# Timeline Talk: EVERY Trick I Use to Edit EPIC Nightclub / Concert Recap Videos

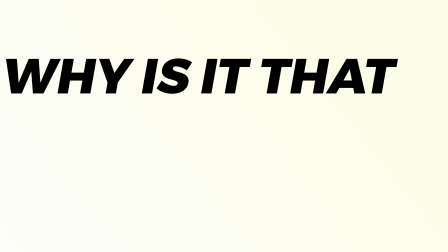0s
Welcome back, everyone. Hope you are all having a great week. All right, why is it that no matter what you do, when you start editing, you have no idea where to start, where to put each clip, and why you put them in that specific place?
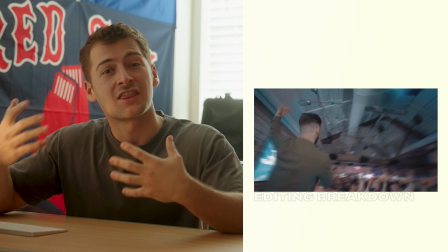12s
Well, watching me break down this video right here while explaining my thought process and choices behind the transitions,
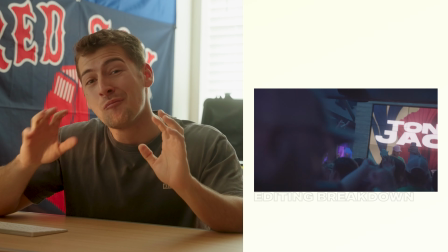18s
camera movements, clip placements, sound design, and much more should make the process 10 times easier. All right, so let's get into it. Let's check out the video together for the first time.
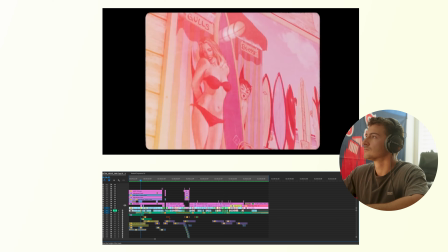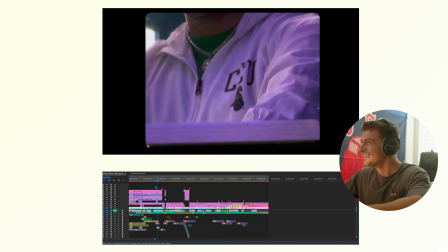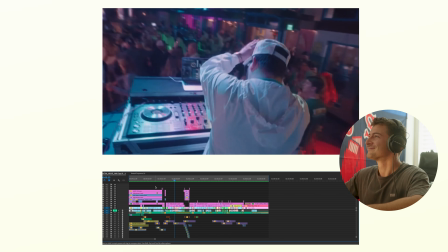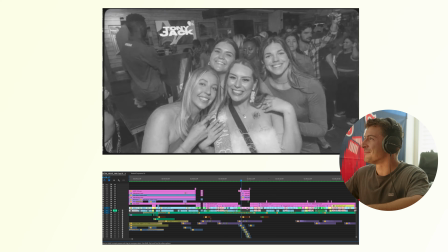47s
Let me see a timeline right here.
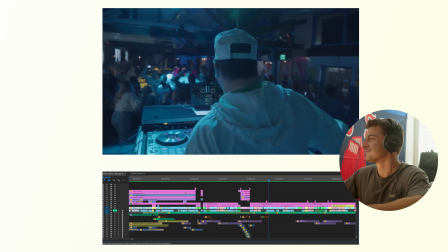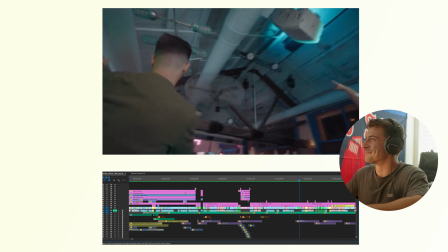57s
Yeah, love this part right here. Drop.
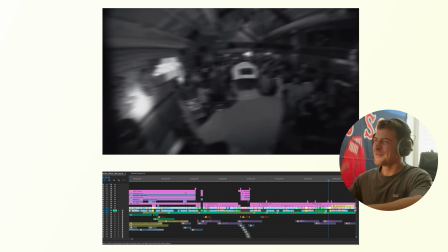63s
Woo! Alright, starting from the top, the first thing we gotta do is find the right song. This is gonna determine the entire pace for the rest of the video.
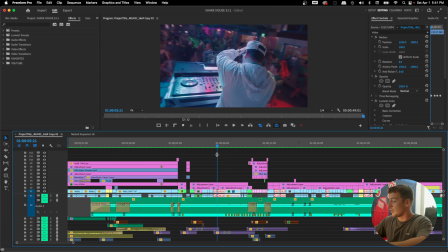75s
As you can see on the timeline, I cut a lot of my clips, all of these parts right here,
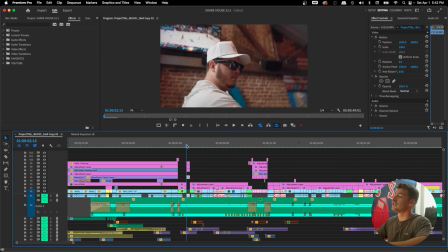80s
to the beat of the song. And depending on how you do this is really gonna decide whether it's gonna be a fast edit,
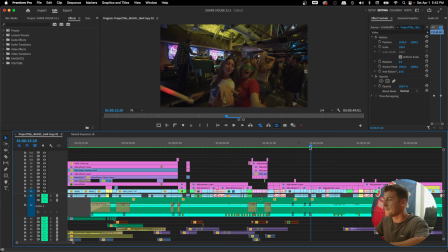86s
a slower one, a cinematic one, and so forth.
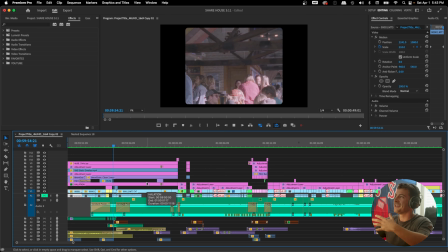89s
So at the start right here, you can tell that this isn't that same EDM song that we hear later in the video, like right now.
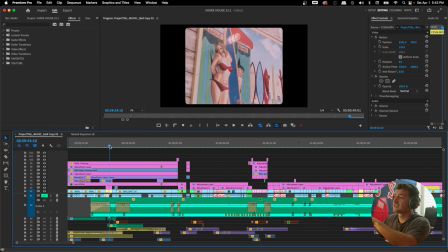95s
This is entirely on purpose. Let me explain. From the first 5 or 6 clips here, we're really showcasing what the venue is like during the day. It's pretty laid back. It looks like your typical country bar out in South Carolina.
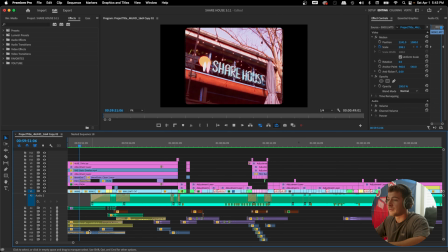109s
It does not look like the EDM scene at all, which is why right here I included like a country song to just kind of catch the viewer off guard.
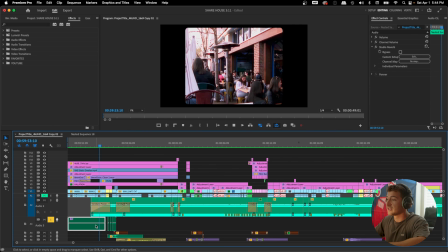117s
On audio track 3 right here, we can see the country song playing.
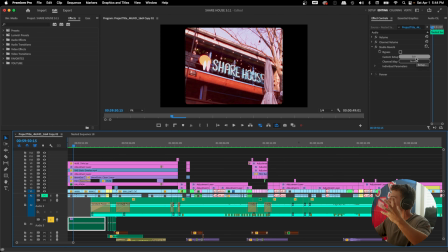121s
And what I did to make it seem even like older and as if you were really there is I added a reverb effect to it, and I added the outside club effect. Let's hear what that would sound like before and after this.
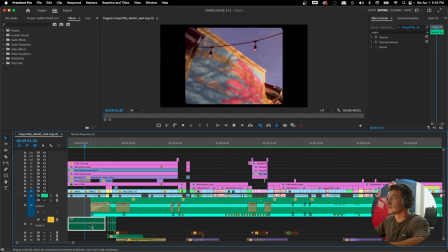134s
This is without it. And then if we add it back, completely different.
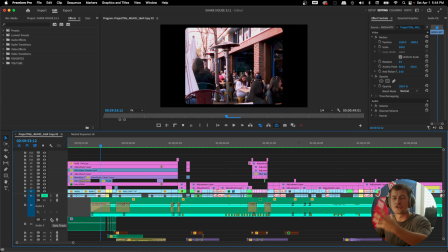140s
Sounds echoey, and my idea was to try and make it sound like a radio was playing.
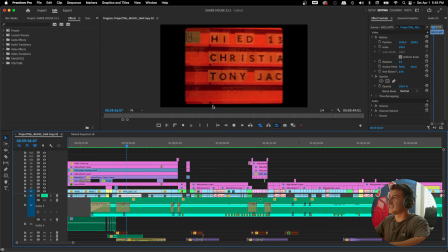144s
My idea here, I didn't really think of it at the time, was that when we see the DJ's name on the board, to kind of showcase that this isn't going to be your typical country night at this bar.
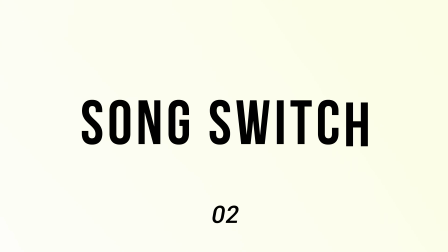154s
There's a DJ and he's going to bring a lot of fun. So we start with some cinematic house music.
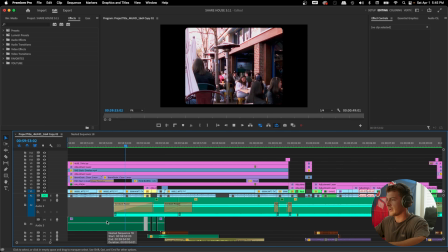160s
How I did that actually is I picked this country song here and I broke it up a little bit to really add to that like glitch effect. You can hear that right here.
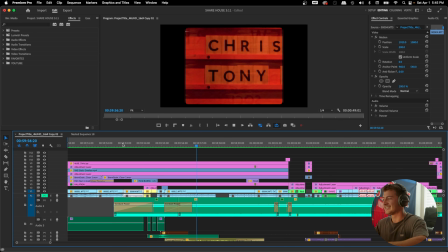172s
And then we get right into that cinematic house song. Basically doing a song switch, and to me this is my take on trying to catch the viewer off guard and keep them interested in the video.
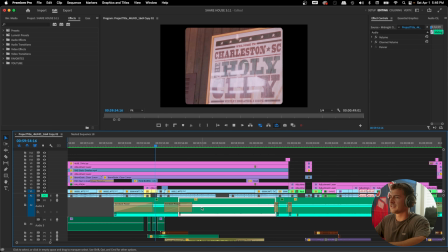181s
Oh, I hear country music, but then all of a sudden 5-6 seconds into the edit, a little switch.
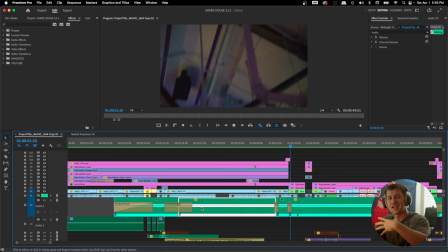188s
Like, what's gonna happen next? I thought this was gonna be like my typical country edit for this bar, everything that I normally see from this place. So we took the viewer's expectation, did something completely different with it, and I decided to use a cinematic, slower song for this video.
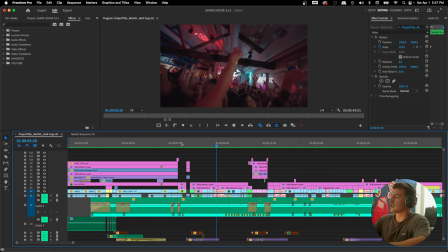204s
And the reason for that being is this venue looks a lot lighter, like there's a lot of light here,
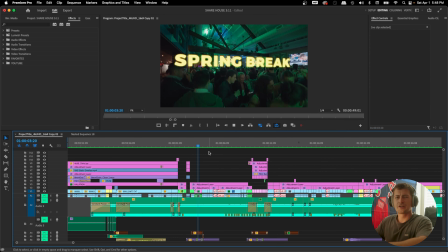208s
and there's no smoke, no lasers, so I couldn't really pick a big house, techno,
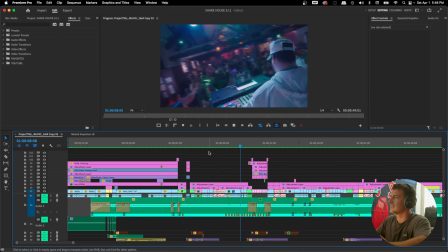213s
EDM song. The venue just didn't look like that. It was really bright here, honestly.
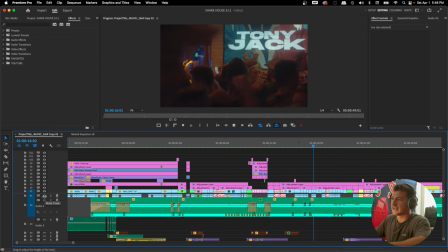217s
So I know I had to take a different approach with it, and that's the reason behind me choosing this song specifically.
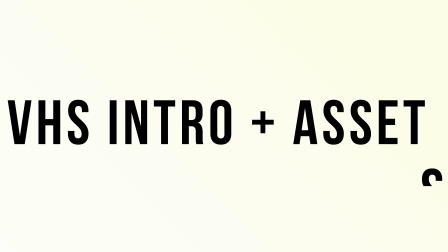224s
I don't just want to breeze through the start of this video because I know some people probably have some questions. I actually did film this on a little camcorder.
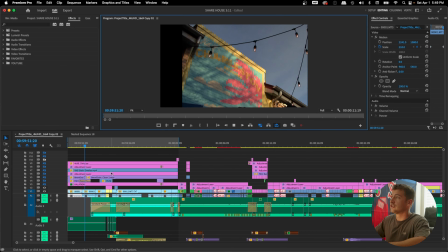232s
This is originally what the footage looked like from that camcorder.
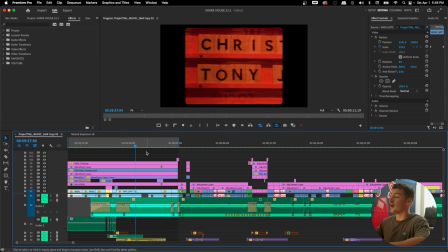235s
So if we unhide all of these, you can see that I added a lot of different assets to really sell the effect.
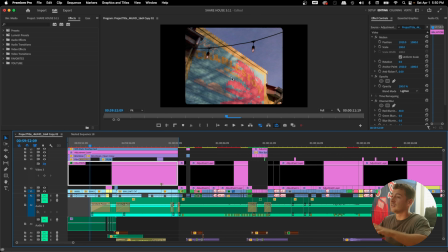242s
One of my favorite things being the halation I added in this video.